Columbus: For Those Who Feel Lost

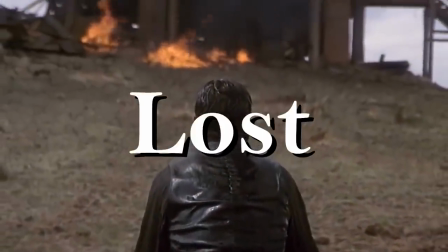What do you do when you're feeling a little lost? Not necessarily in a physical sense, but hey, if the shoe fits.
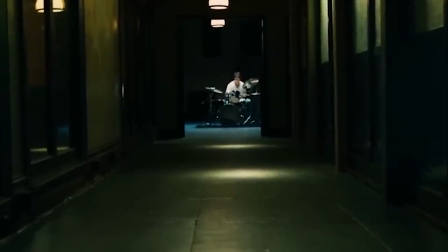I mean, what do you as a person do when you don't know what to do in your life? The future is hazy.
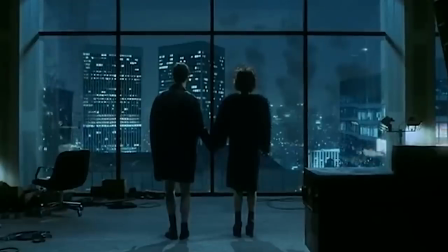Every option you pick out seems to get worse and worse as you overthink and overthink. Reaching out for advice seems harder than anything.
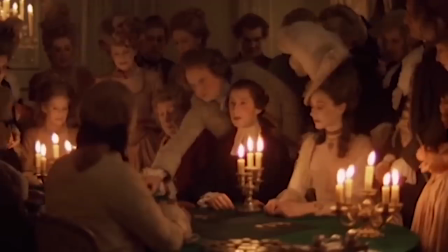Insecurities have already taken over. It's this claustrophobic feeling that seems like it's never going to go away.
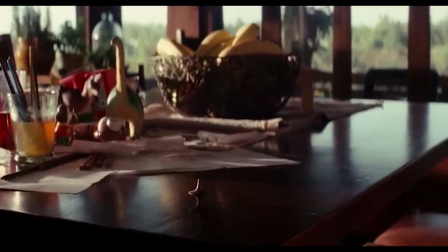When I face this problem, similarly to when I face most problems in my life, I turn to film for inspiration.
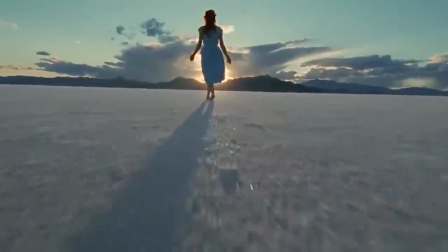A few days ago, I turned to one of 2017 Sundance Darlings, Columbus.
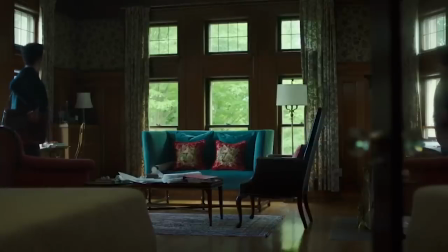The film centers around the two main characters of Jin, played by John Cho, and Casey, played by Haley Lou Richardson.
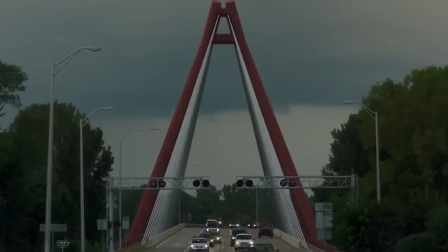Jin, a Korean native, has begrudgingly traveled to Columbus, Indiana, to visit his dying father, who is a world-renowned architect.
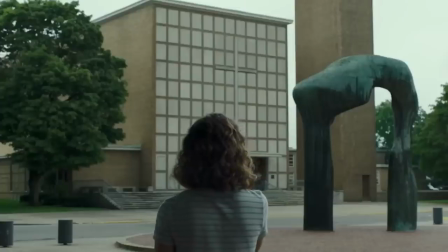Casey is a Columbus local who loves architecture and lives with her mother who's a recovering addict.
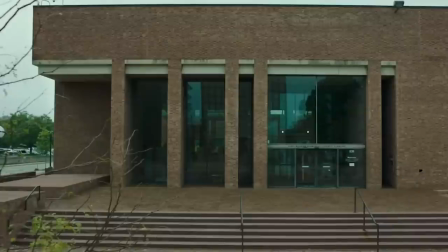One thing I need to talk about is medium specificity. It's a term used to describe how different artistic mediums have distinct properties.
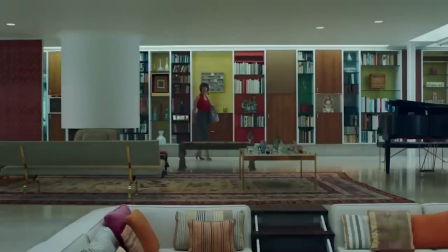A medium is more specific when it works in a way that only it can.
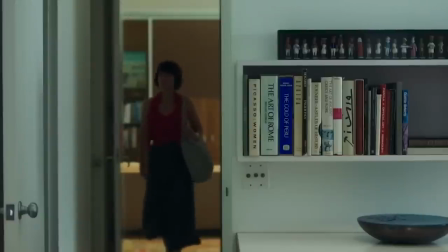It's the way that paintings can be more painterly, a sculpture can be more sculptural, and so on.
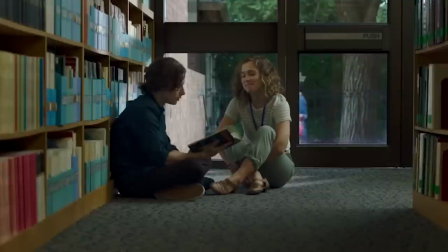It's for when you see certain movie moments and realize that specific feeling could only be conveyed on film.
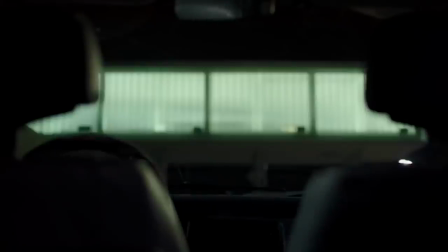It's a little hard to describe, but you know it when you see it.
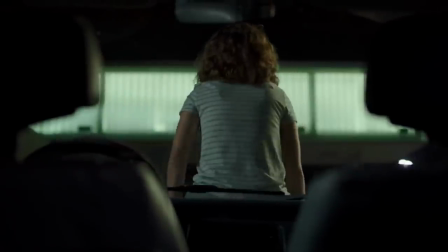Columbus has a unique medium specificity in that it plays to two different mediums simultaneously throughout the movie.
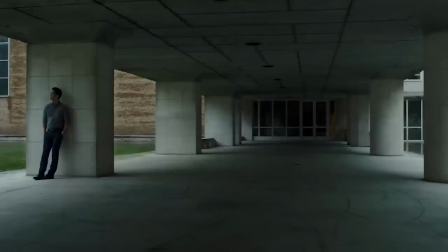The absolute beauty of the titular city's modernist architecture is shown expertly through cinematographer Alicia Christian.
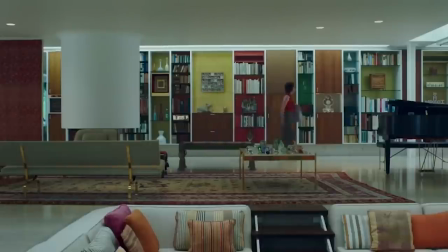The exteriors and interiors of some of these buildings are marvelous. Each frame, each shot could be studied.
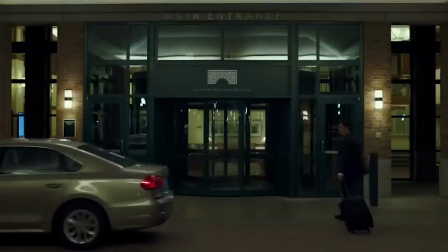The visuals in this movie are spellbinding, thanks in part to the medium specificity of architecture.
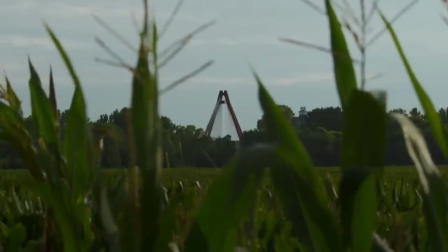But what happens when you center these architectural themes is the backdrop of a romantic drama.
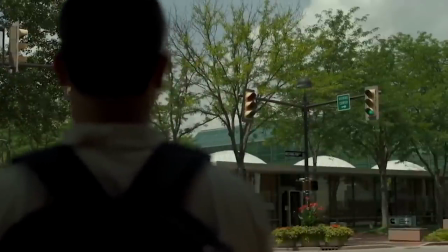The medium specificity goes even deeper. This movie was expertly directed by a man named Koganada.
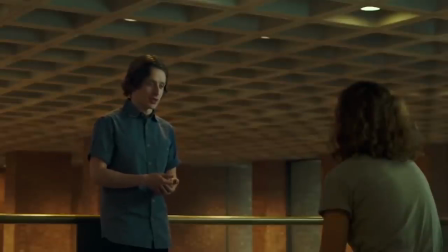Columbus is actually this South Korean-born filmmaker's directorial debut.
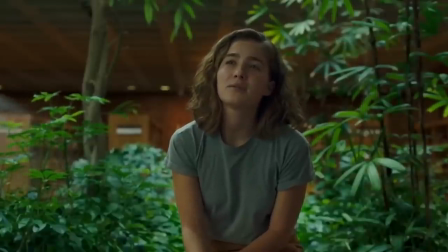For years, and this is not going to surprise you, Koganada has been creating video essays of some of cinema's most admired auteurs.
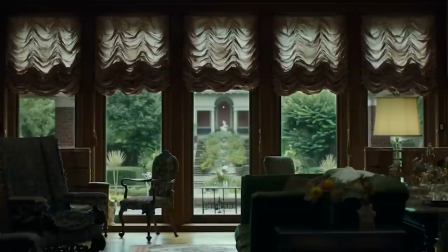He has relentlessly studied and obsessed over some of film's most critically acclaimed directors, like Stanley Kubrick and Robert Brassant.
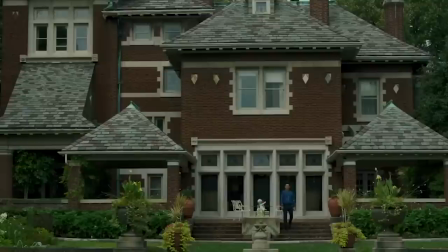Koganada's attention to detail pays off all throughout Columbus. One of my favorite moments in the film is when Gin and Casey initially meet. As Jin takes a phone call outside of his uniquely unmodernistic hotel, KC hears him speaking Korean and grows interested.
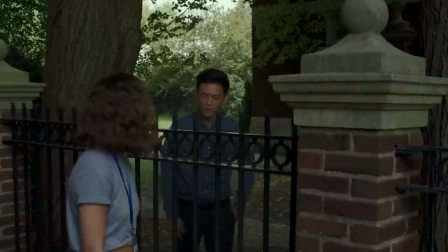Initially, the two are separated not only by a fence, but by the awkward small talk of KC introducing herself,
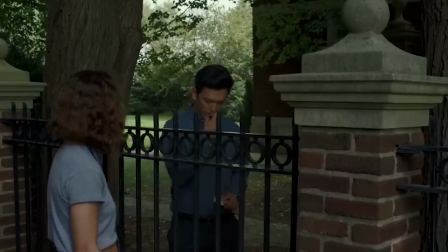being surprised that Jin could speak English, Jin correcting her assumption, and so on. The two begin to walk side by side, still divided by the fence.
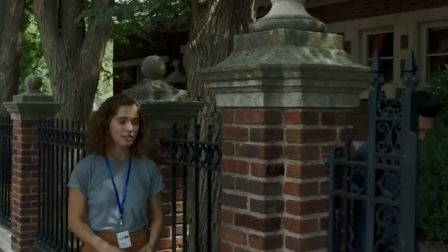But as they begin to open up to one another, a break appears, and suddenly the two are right next to one another.
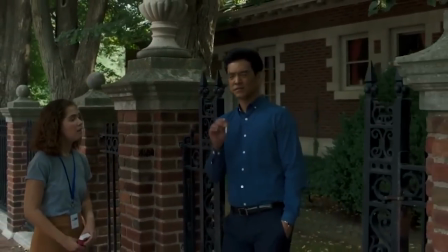The mood of the scene flips on its head, and instantly we see chemistry forming right in front of our eyes.
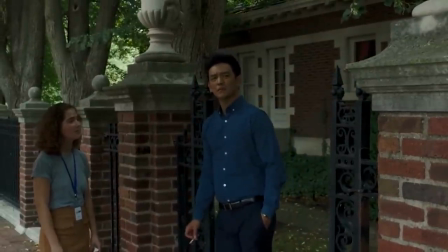That is how Cogonata not only uses the medium specificity of architecture, but he multiplies its artistic merit by blending in the unique properties of film.
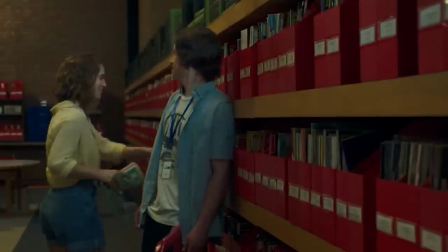Columbus pays homage to Cogonata's favorite auteurs all throughout the film. In his video on Wes Anderson, for example, the focus is on symmetry.
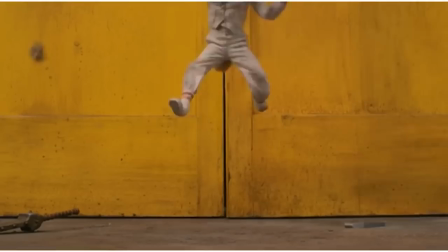These mesmerizing symmetric frames can also be found throughout Columbus.
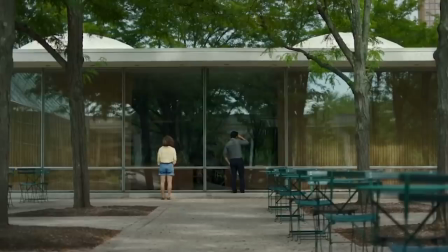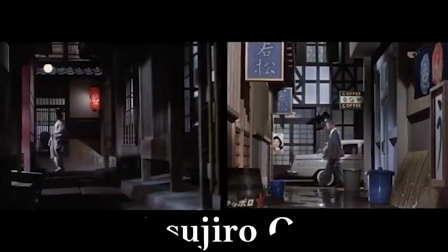Another video essay from Kogonada analyzes Yasuhiro Otsu and his passageways,
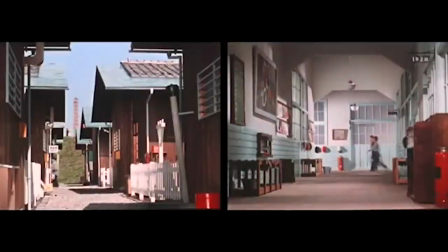the camera stationary watching bystanders come and go on and off screen. Again, Columbus follows suit.